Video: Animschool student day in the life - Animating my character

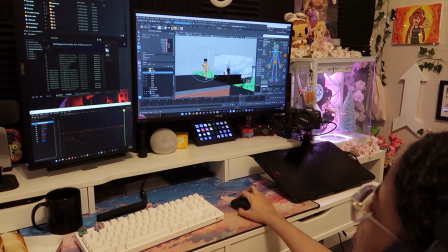But yeah, this is since it's going up, you want to go down, and then this is still can go down. I don't think it feels as weird.
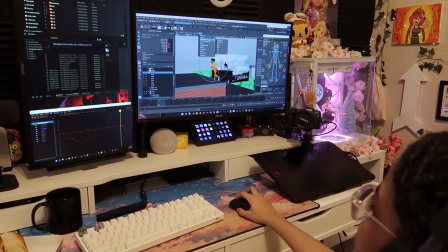And then also, I'll just go in my side view right now. I think it's left 2.
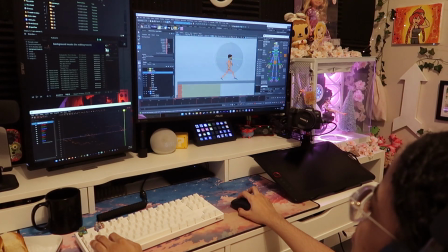Yeah, this is a little weird. It's like when the body goes down, head goes up. I think then, okay, the neck looks weird to me.
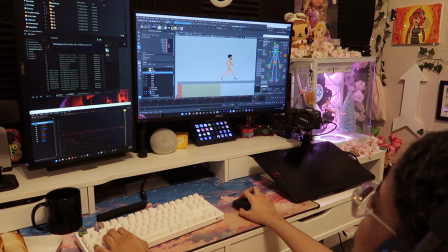But yeah, it does sometimes throw me off. And okay, sometimes it is nice.
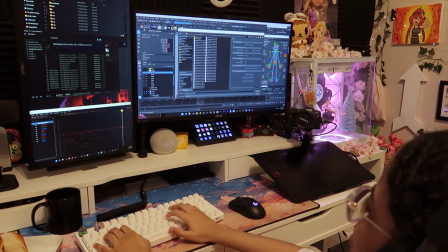But yeah, let me do my little save because I don't want to do that. And sometimes it's nice to go into Spline
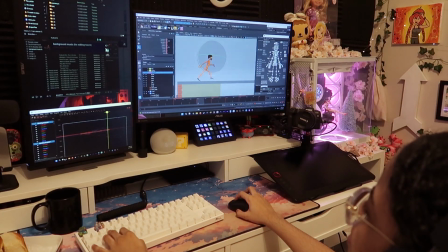and see what it looks like if I don't understand what's going on. But let's see. I'm just looking at the head.
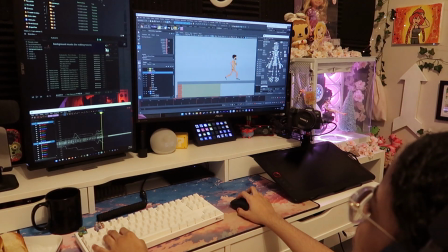I'm not worried about like the foot sliding and stuff like that because that we're not even in that stage yet. So oh yeah, and I can look at my curves.
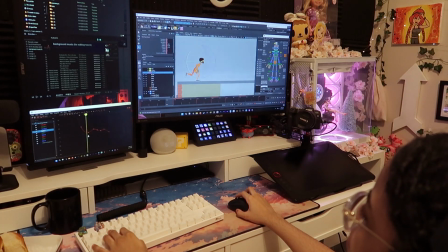I think the issue is that
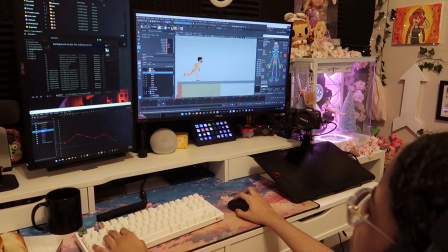suddenly the spine is straight up, you know, because I got this note that like the character just climbed up the ledge, you know, and because you just climb up the ledge and your back is bent like that,
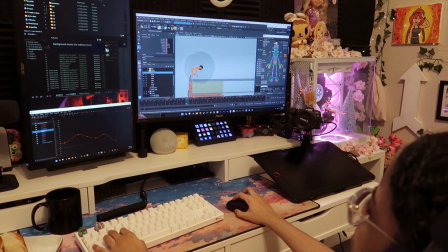it's going to still be reactive in that way when you're coming up. So yeah, I will fix this right now because
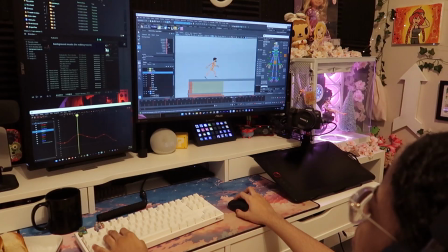you shouldn't be standing straight up yet. Like maybe what would happen is after a few runs, now you're actually able to stand upright because this is your reaction to coming up from this.
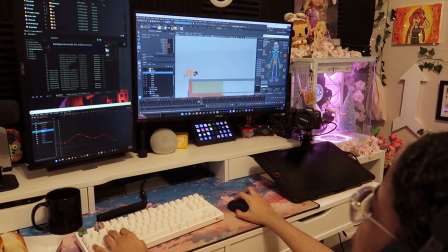Climbing up this wall. It goes so fast too, actually.
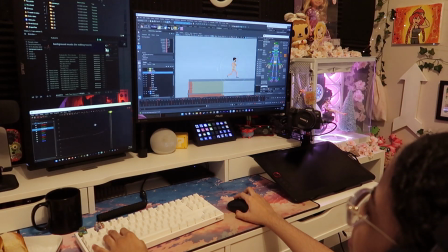That might be the whole TZ, yeah, see? Suddenly it speeds up. It's going very slow, and then it speeds up, which is so weird.
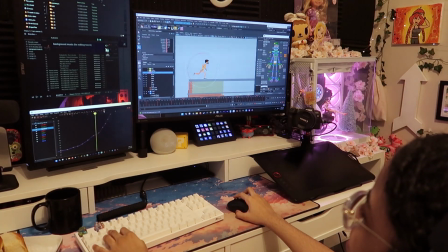But I can see it in my graph right here.
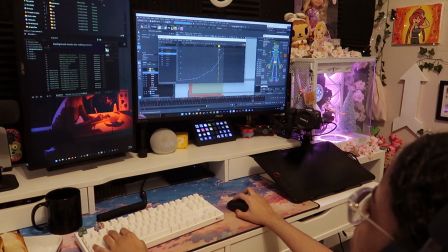The TZ is suddenly like speeding up, and that's why in the animation it looks like that.
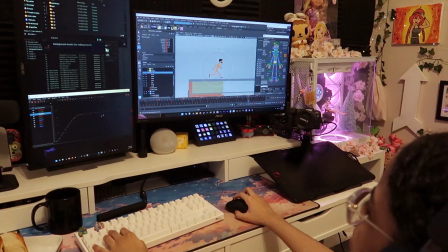So it's always good to look at that. So I was able to do that in the beginning. Like that's what I looked at to make sure it wasn't looking like the ending where it's speeding up like that.